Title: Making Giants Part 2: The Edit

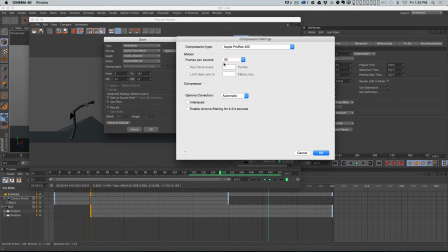[29:05]
You could even use H.264 if you're using Premiere. So I'm going to do ProRes 422, and I'm going to make sure my frames per second is 24, so it matches this.
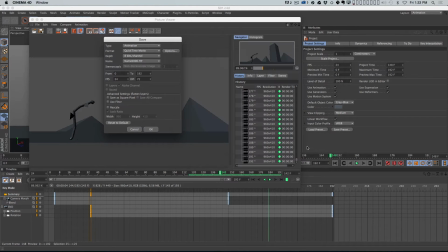[29:14]
I'm going to hit OK.
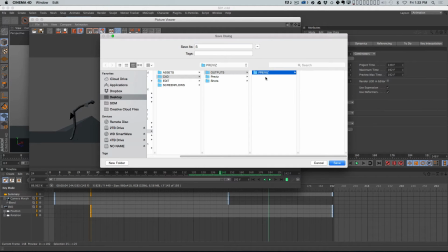[29:17]
And then I have a folder set up, C4D Outputs Previs, and I'm just going to call this Shot 01 V1.
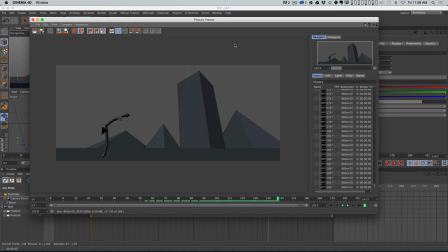[29:25]
And just like that, it saves out a QuickTime Movie, and you are good to go, and you can bring that in.
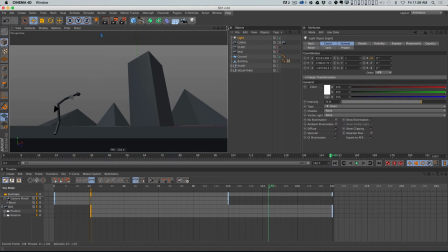[29:30]
So let's do one more shot, all right? So this was shot 1. Now we're going to do shot 2,
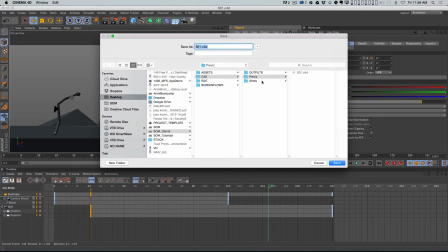[29:35]
and I am going to actually just hit Save As and save this as a completely new Cinema 4D project.
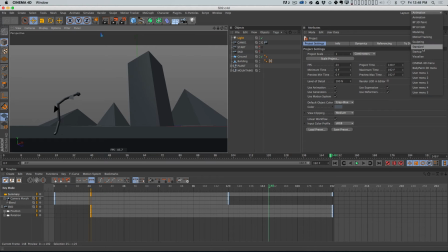[29:43]
So to start the second shot, let's go into Startup Layout here.
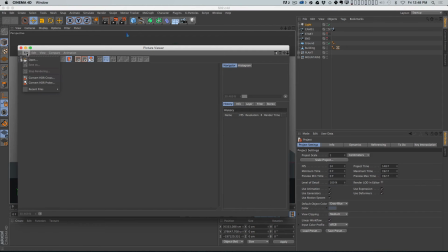[29:47]
And let's open up our picture viewer and load in our second reference frame.
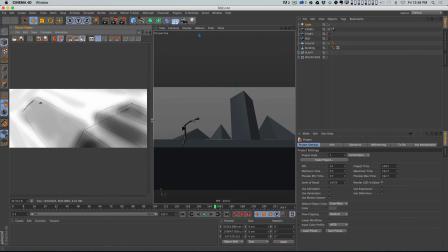[29:55]
All right, and we'll dock that over here, hide this part. All right, and let's try and get this type of shot.
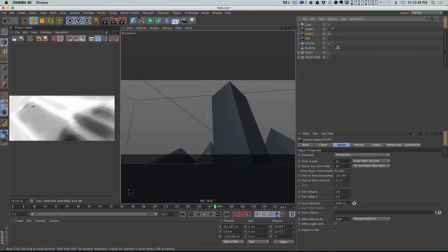[30:01]
So I'm gonna go into my start camera, and I'm gonna pivot.
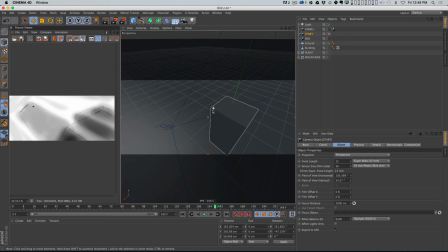[30:07]
I'm gonna hold the 3 key on my keyboard. I'm gonna pivot around this part of the building, and I'm just gonna kind of zoom in and try and line it up this way. By the way, I use the 1, 2, 3 keys on the keyboard to move, zoom, and rotate around.
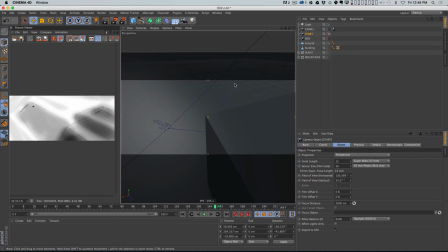[30:22]
There's a lot of different ways to move the camera around in Cinema 4D. That's how I do it. So, this is still a 15 millimeter lens. It's a very wide angle lens. And, one of the things that wide angle lenses do is they exaggerate distance.
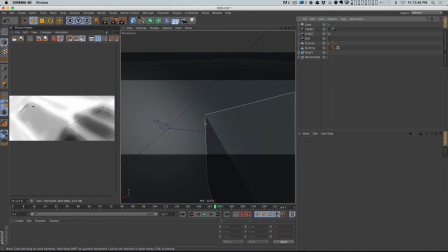[30:36]
And so, the plant, which is down there, I mean, if I hit render and do a quick render, it's just a pixel. You can't even see it. So, for this shot, I'm going to use a different lens. And, why don't we use a little bit of a longer lens? It'll compress the distance.
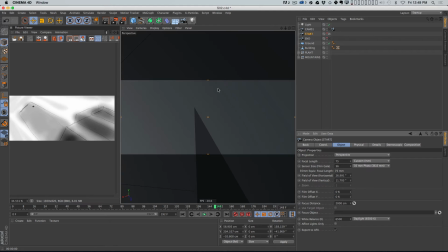[30:51]
So why don't we use like a 75 millimeter lens, okay? It's also going to get rid of some of that distortion that we were seeing on like the edge of the building here. I'm also going to hold the right mouse button as I rotate this camera just so I can like Dutch the camera a little bit and try and get an even more extreme,
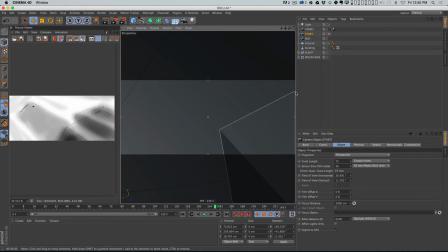[31:10]
kind of angle coming out of the building here. And what I want is for this building to be pointing like there's lines literally pointing right to that plant, okay? So here's my building, and then the plant is way over here. So I want the plant up here. So, there's kind of 2 ways to look at this.
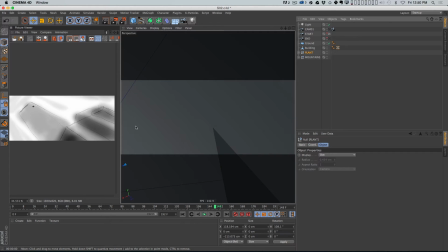[31:30]
I could try to frame the camera to actually get as close as possible to this while leaving the plant where it is, because that would be more accurate, but who cares? This is filmmaking, right? So you cheat, and you do this on a real set all the time too. You move the camera, all of a sudden the shot doesn't work as well, so you cheat, you move stuff around.
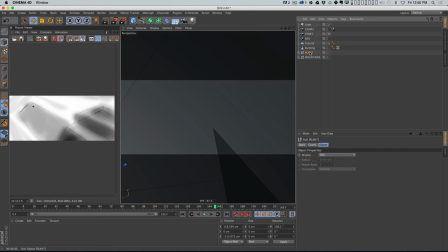[31:49]
So I'm gonna take this plant, I'm gonna turn off the y-axis here so I can't accidentally lift it up in the air, and then I'm just gonna drag it and put it right where I want it. And I want it like, I don't know, right about there, okay? And I'm just gonna like try and find like a nice kind of camera angle where this makes sense.
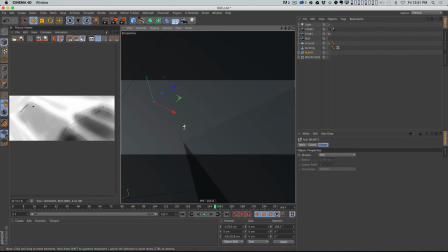[32:09]
And I'm gonna drag this thing over here. Cool. All right, so you've got the building. You can see this is just, it's really finicky. There we go. That's pretty close. All right, and you've got the building more or less pointing to the plant.
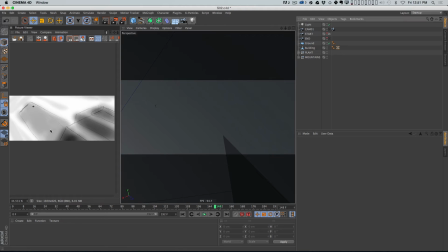[32:26]
Okay, it's pointing in that direction. Now, there's another aspect of this shot that's really important, which is the shadow that the building is casting, because that's a big compositional element, and we can't see that here. So what I'm going to do, I'm going to take this light and just delete it, and I'm going to add a new light that's an infinite light.
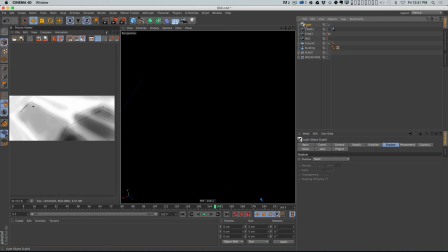[32:44]
An infinite light is basically like the sun. It's infinitely far away, and so all of the light that it casts is directional.
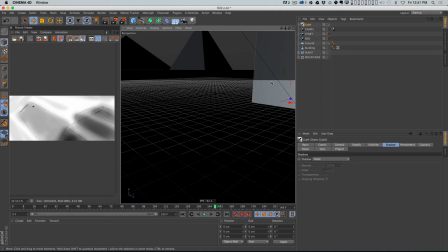[32:51]
So let me jump out of this camera for a minute, and let's preview this.
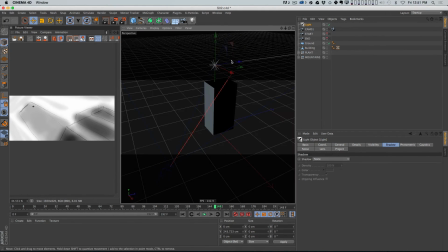[32:56]
All right, so here's my light, and it doesn't matter where you position a directional light, it matters which way it's rotated.
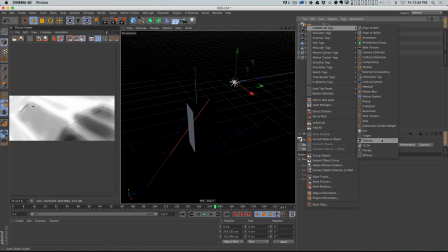[33:03]
So an easy way to control that is to add a target tag to that light and then just target something. So I could target like this building.
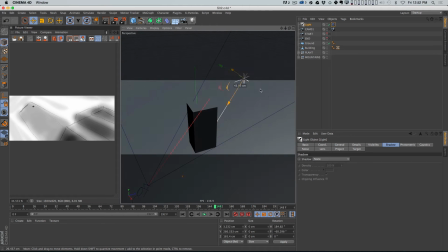[33:11]
And so then what's cool is then you can just move the light around and it'll automatically rotate. So it's a little bit easier to control an infinite light that way. So then I want to turn on ray traced shadows, and I want to go up to my options and turn on shadows.
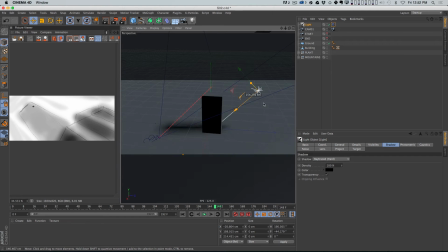[33:27]
Now, this lets you, if you have a graphics card that supports this, it lets you preview shadows. Now, this looks terrible. You can see they're very crappy shadows. So the reason this is happening is because the shadow map that's being created for this preview doesn't have enough detail,
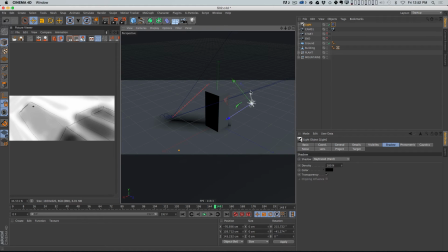[33:45]
because it's trying to cast a shadow basically from everything in the scene and also onto this enormous ground plane that we've created. So what you want to do if you're trying to preview shadows, let's go back to our start camera here.
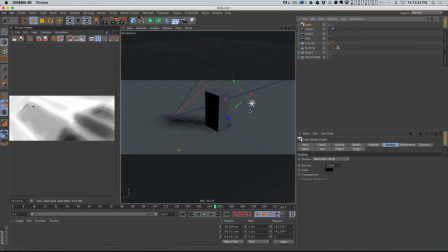[34:00]
Actually, no, let's stay here for a minute. So what you want to do is simplify the scene as much as you can. So these mountains, we don't see them anymore. I'm going to delete them from the scene. And you saw that changed the shadow a little bit. The big thing is you need to make the ground plane much, much smaller.
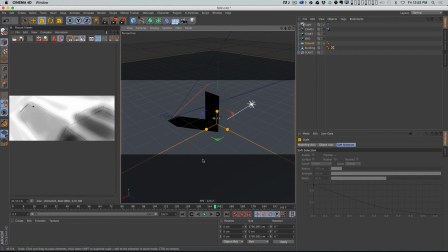[34:16]
And you can see as I shrink it, the resolution of that shadow map gets a lot better too. So now, if we look through the start, I can, let me first move this light around.
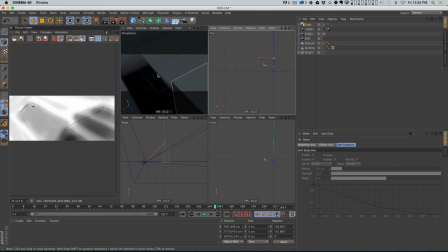[34:28]
So it's actually in the right spot to cast a shadow. Let me undo what I just did. I'm going to zoom in here. Zoom way, way, way in. And I'm going to move that light, right, so that it's behind the building.
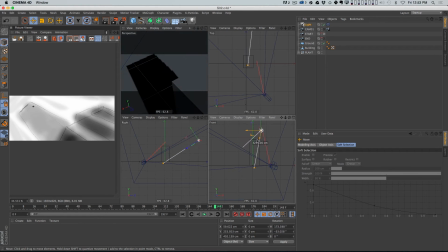[34:43]
And I have to zoom way in because my scene is so big. There we go. And you can see I'm moving it around, and you're seeing the shadow now here. Let me go into my light settings for a minute and change the density of that shadow. So we see it, but it's not totally black.
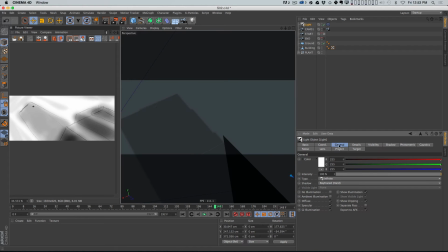[34:57]
Cool. And what's awesome is I can control where that shadow is just by moving the X and Y position of that light. So if I want, if I want to pretend the sun's high up in the sky and then it's lowering and that shadow's now, it's like covering up the plant, I can do that.
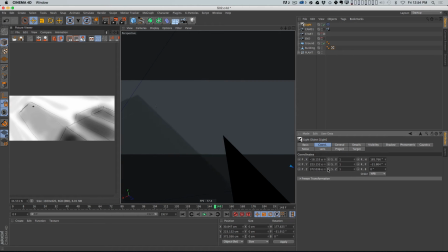[35:13]
Or if I want it to kind of swing around, like this, I could do it that way too. Now, what I'd rather do is try to match something like this. Like this looks cool. And it might be cooler if I came over the top and I tilted a little bit more, right?
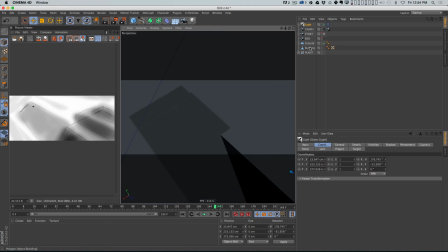[35:32]
And, I kind of want, I think now looking at this, I want the building to be a little bit thinner. So I'm just going to scale it a little bit, just like this, so that shadow is not so fat,
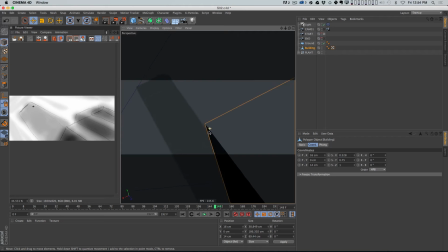[35:47]
I just want it to be a little thinner. And I'm just kind of messing with this camera a little bit more to try and get the shot that I'm sort of seeing in my head and seeing over here. There we go. That's kind of cool. All right, and I don't know.
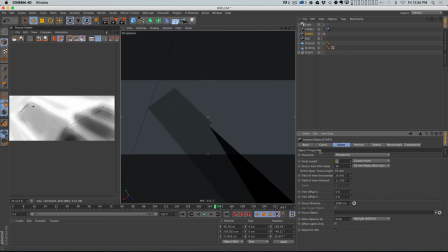[36:02]
I might want to actually play with a little bit of a wider lens. So maybe instead of 75, why don't we go down to 50? So we get a little bit. And the reason I wanted to do that because I wanted a little bit of a perspective shift here, and I wasn't really getting one.
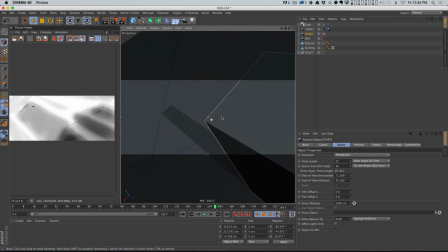[36:16]
See, if we go down to like a 25 millimeter lens, now the shadow really has a lot of perspective on it, which is cool. But now you're like so far away from the plant. But then again, we could cheat that by scaling the plant up for this shot. If I do a quick render, it's hard to see the plant, but I don't know, but this does feel pretty cool.
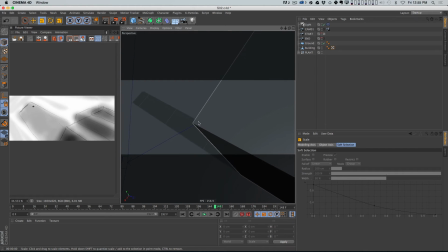[36:35]
So I don't know, maybe we leave it. Maybe we do end up with kind of a little bit of a wider lens here because I like the interesting like perspective change that we're getting in that shadow. All right. So let me go ahead and just kind of tweak the shot here a little bit.
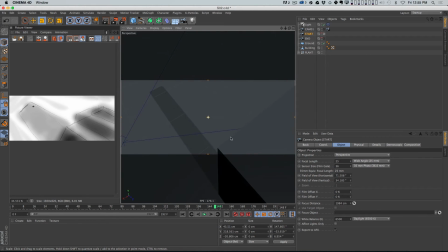[36:51]
Because now we've got too much of that building in the frame. I don't want that much. I just wanted like some, like that. You can see how finicky this is. Like you can draw anything you want, but then, you actually want to try and like get that shot and it doesn't really work.
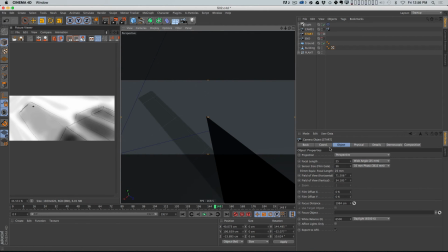[37:06]
So I don't think I'm going to be able to get that exact shot. But I still like the way this is looking, and I'm going to scale that building up a little bit more. There we go. Just so that it's actually kind of, touching its own shadow. I think that'll be cool.